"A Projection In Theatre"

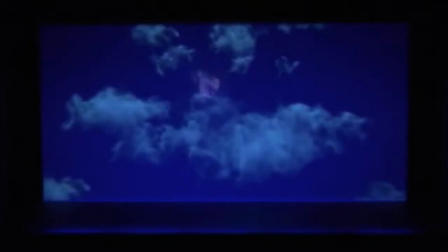[8:16]
Projection design can provide a modern solution to what is a modern problem in theater right now.
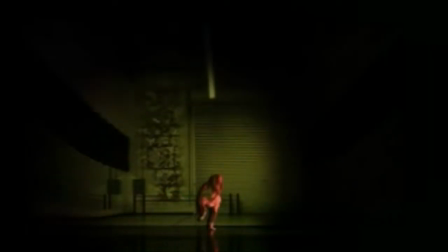[8:22]
With projection design being such a modern tool being used in theater,
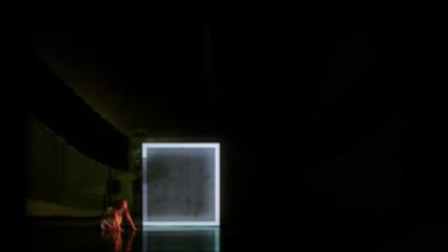[8:26]
it provides many opportunities to bring in a more modern audience and allow them to engage with the shows more. You have the ability to project any video, image, or even text onto the stage.
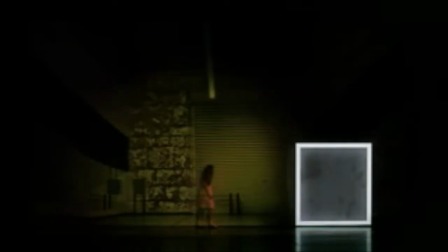[8:37]
This very fact allows theater to be more accessible than they ever have been.
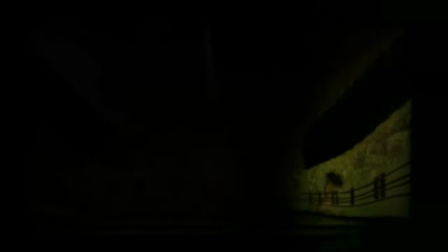[8:41]
For example, you could project captions onto the stage for deaf audiences or even foreign audiences.
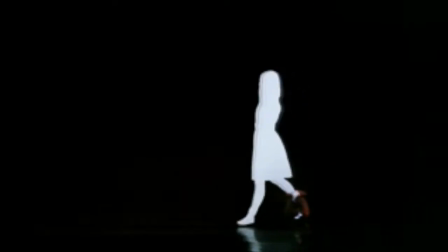[8:46]
You can use it as a form of dramaturgy, a form of accessibility, or just a signifier for things.
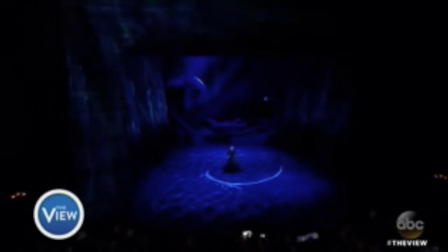[8:54]
Projections also, on the other hand, allows for different types of entertainment audiences to mesh with theater.
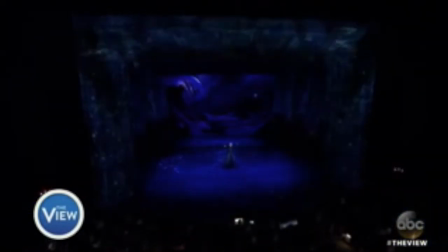[9:01]
This meaning that people who love movies, television, animation, or even video games could come to appreciate theater more. Since TV and film are more of a modern invention than theater,
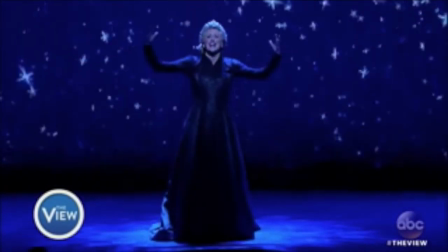[9:15]
many don't view theater as a viable form of entertainment compared to the visual media that they consume.
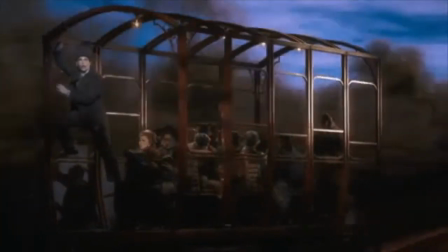[9:22]
Like with Anastasia on the train sequence, the entire train sequence feels more like you're watching a POV scene of the train moving like in a movie.
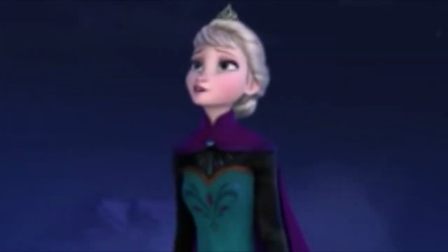[9:31]
Projections have modernized that sequence by taking what film can do as an art form and bring it into the world of theater,
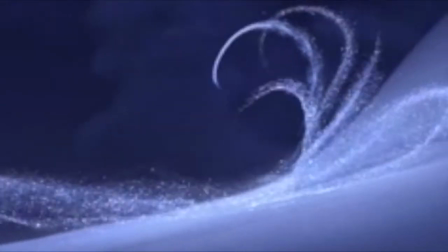[9:38]
just like how films can also provide accessibility via captions, descriptive dialogue,
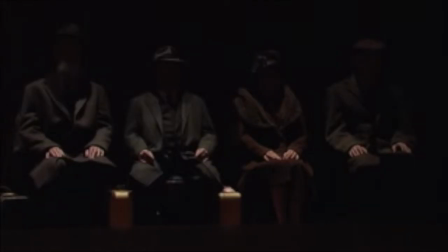[9:43]
etc. If you look at the production of Indecent, it shows a pretty good example of this.
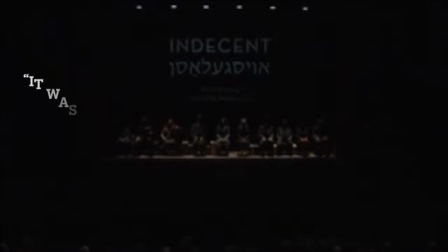[9:49]
The projection designer Tal Yarden says, "It was obvious from Paula Vogel's script and in my first discussion with director
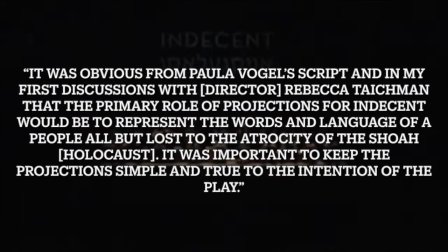[9:56]
Rebecca Teigman that the primary role of projections for indecent would be to represent the words and language of a people, all but lost to the atrocity of Shoah. It was important to keep the projection simple and true to the intention of the play.
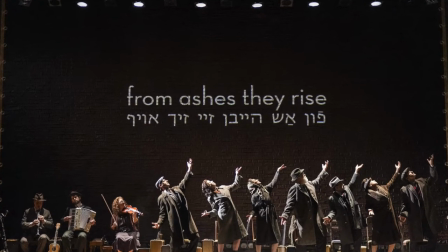[10:12]
To put it in more basic terms, Darden's design was based around the idea of subtitles, to emphasize the importance of a lost language.
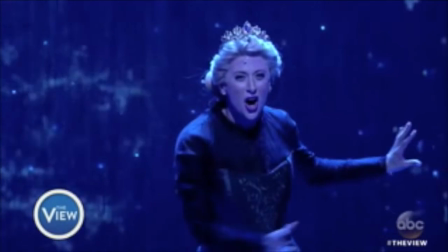[10:22]
Even Disney's Frozen was also a good example of this concept.
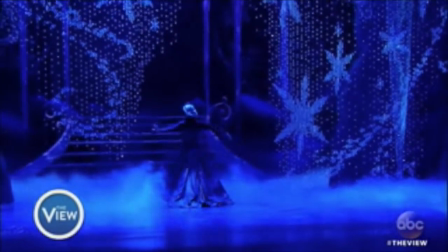[10:26]
The idea of ice magic being used on stage would scare a lot of directors and designers because special effects in theater are usually more practical than digital.
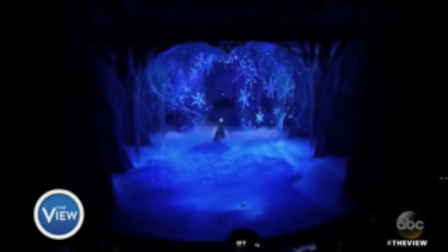[10:36]
However, the way they used projections in Frozen allowed them to convey ice magic on stage,
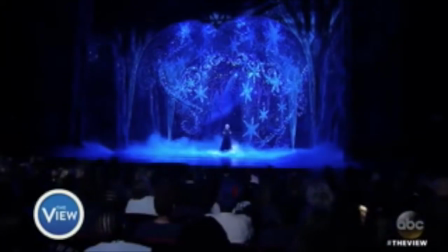[10:41]
but by projections of magical ice waves,
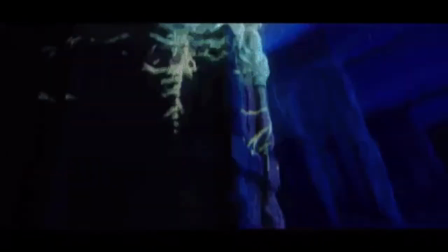[10:45]
blasts, streams across the stage, something that film could easily do, but is now also easy for theater to do as well. Now, all of this conversation could beg the question, are projections just as bad as they are good?
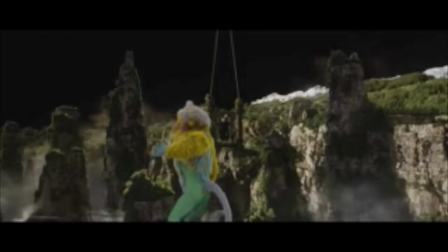[11:05]
I personally feel like it's too soon to ask, but it is an important question to ask.
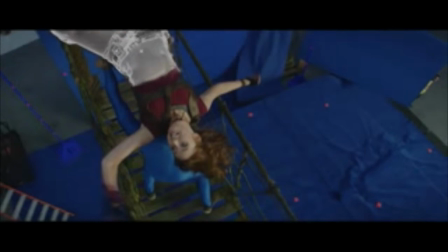[11:09]
Because even when it comes to filmmaking, when VFX was first introduced, and still to this day,
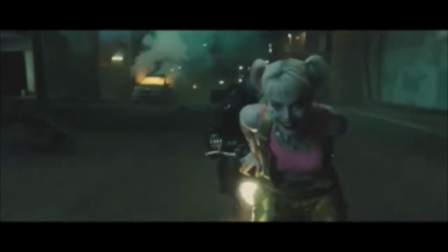[11:15]
there are constant debates on whether it supports or hinders the art form.
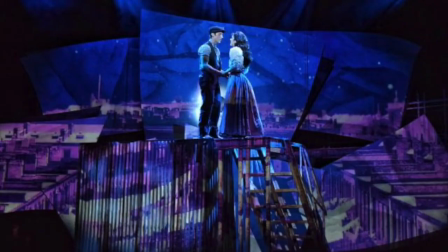[11:21]
Dramaturg Stephanie Walter Williams says,
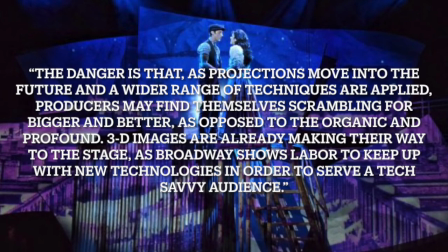[11:24]
"The danger is that as projections move into the future and a wider range of techniques are applied,
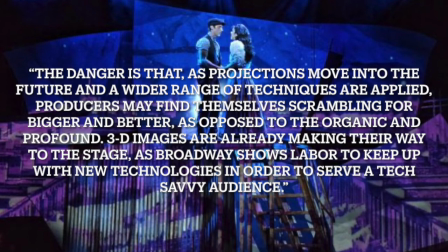[11:31]
producers may find themselves scrambling for bigger and better as opposed to the organic and profound.
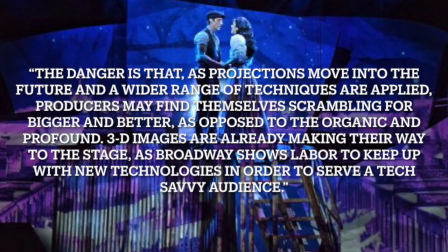[11:38]
3D images are already making their way to the stage as Broadway shows labor to keep up with the new technologies in order to serve a tech-savvy audience."
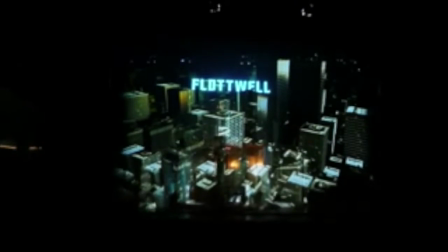[11:47]
I shared with you how the integration of a modern audience is a benefit of projection design,
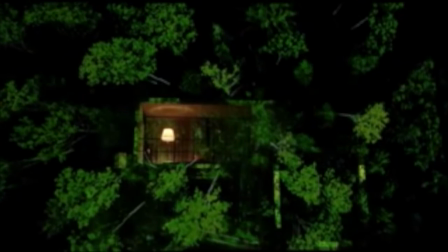[11:52]
but people do feel that if it becomes too much, then theater could be completely digitized,
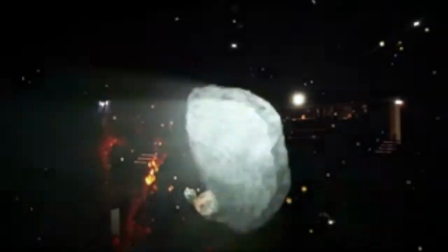[11:59]
especially if 3D projections are already being used.
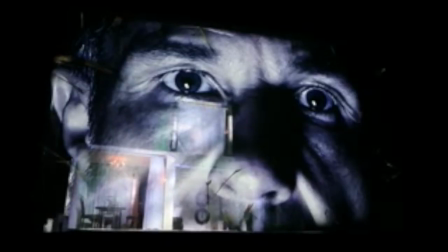[12:06]
However, this isn't the only reason why projections are being used, as I just explained.
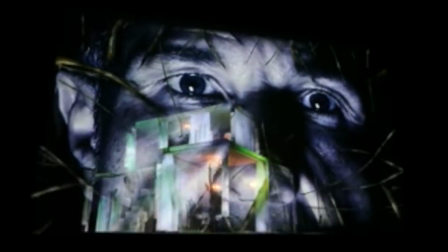[12:11]
Yes, it's more convenient, cost-effective, and less time-consuming, but projection design is an art form in of itself.
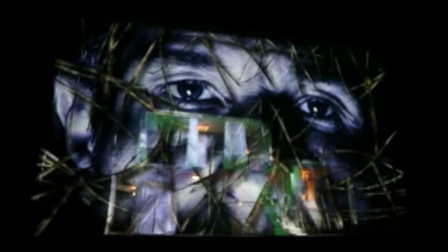[12:19]
Anything is fair game as long as it serves a purpose to the production and as long as it's given care.